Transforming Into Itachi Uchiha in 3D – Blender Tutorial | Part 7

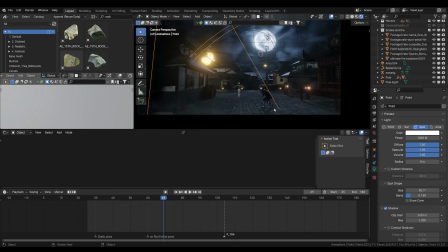You can just see it.
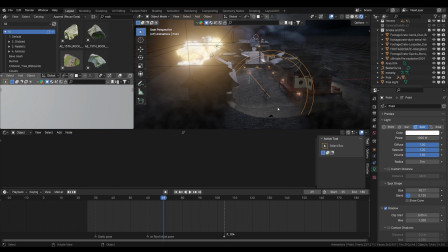And also this is I later consider that we can have electric pole in front, so why not we have electric, I mean light coming on the character as well. That's why I added this. So we are in the final tweakings now.
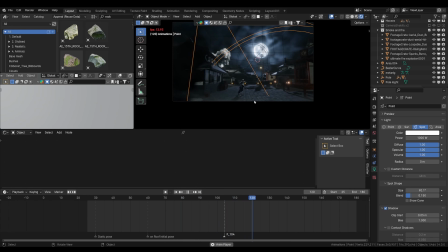So I would like to address something that if you want some amazing asset and tools, you can head over to my Super Hive,
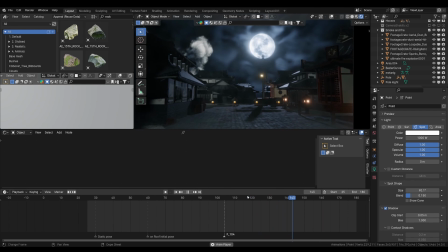which is formerly Blender Market page, and you can also join my Patreon for amazing updates and tutorials,
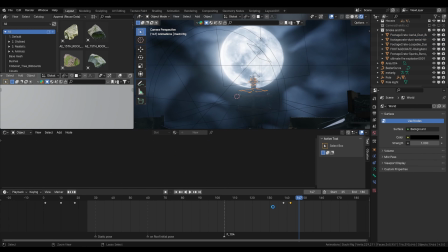which I don't post publicly, or I don't like to edit too much to the every object, so I'll record them as go with the flow. So that's a more in-depth and built-in and real-time work you can see there. Also there are more
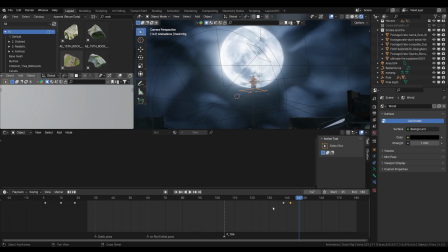scans available to download and more assets to download for you guys, and lots of stuff is there. So go and check it out, and we are about to reach 100 Patreon members, so you can just join and get your free stuff.
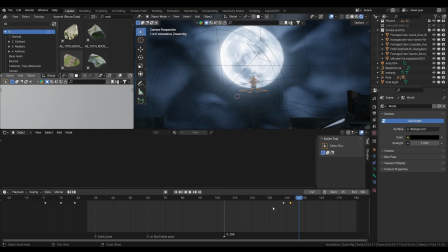Why not? If it's available for you, and you can also get a discount depends on a tier if you subscribe. So that's more like some useful thing. Just get going,
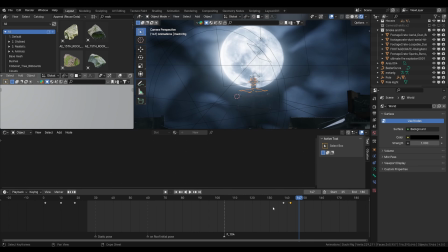and if you like this tutorial, hit a like button, subscribe to the YouTube channel, and check out other links in the description. So that's it, and what I did in the end is just a simple uh, what we say noise for this character to appearing here.
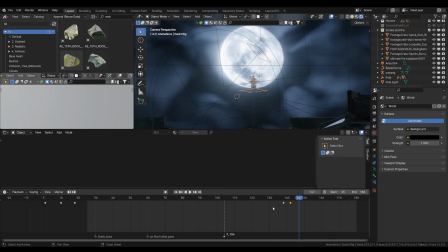Like I animated the scale as I said, and the noise I give it, so just wobble left and right and just snap to the place. That's the idea here. Yeah, you can see this noise just making it wobble left and right before coming to pole, so it's like its vanishes come like zoop,
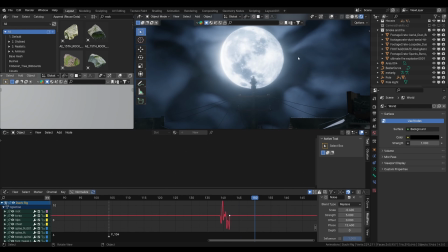like that. You can see that's why I added this noise. And I guess
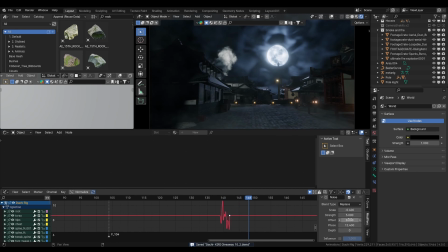that's a nice design there to finish it off. So yep, that's the journey, that's the video, and I hope you like this tutorial. I really enjoyed making it.
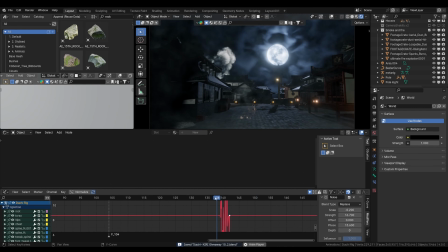I hope I didn't explain everything clearly to you, and you have to do most of the things on your own. So it's like if you are watching this series, I'm not a perfectionist, so if you are watching this series, you know a few things already.
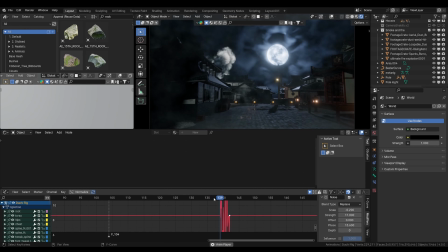Okay, I'm not going to teach you some basic stuff which every blender artist need to do, because now if you starting with 3D, it's like you already done some pretty uh,
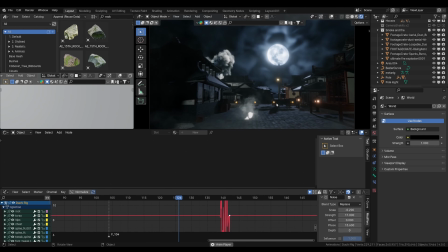projects that you learn the basics of everything. So that's it.
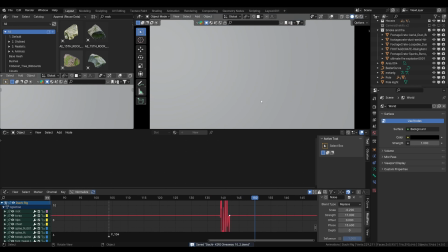Just to explain like how these complex shots were made, that's the idea here with some basic techniques.
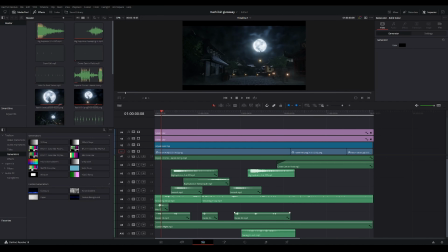And yeah, I did the final compositing in the DaVinci Resolve, added some sound, some clips. Mostly the main clip is there only, and I added the adjustment clip and all the other stuff. That's it. Thanks for watching. See you in the next video.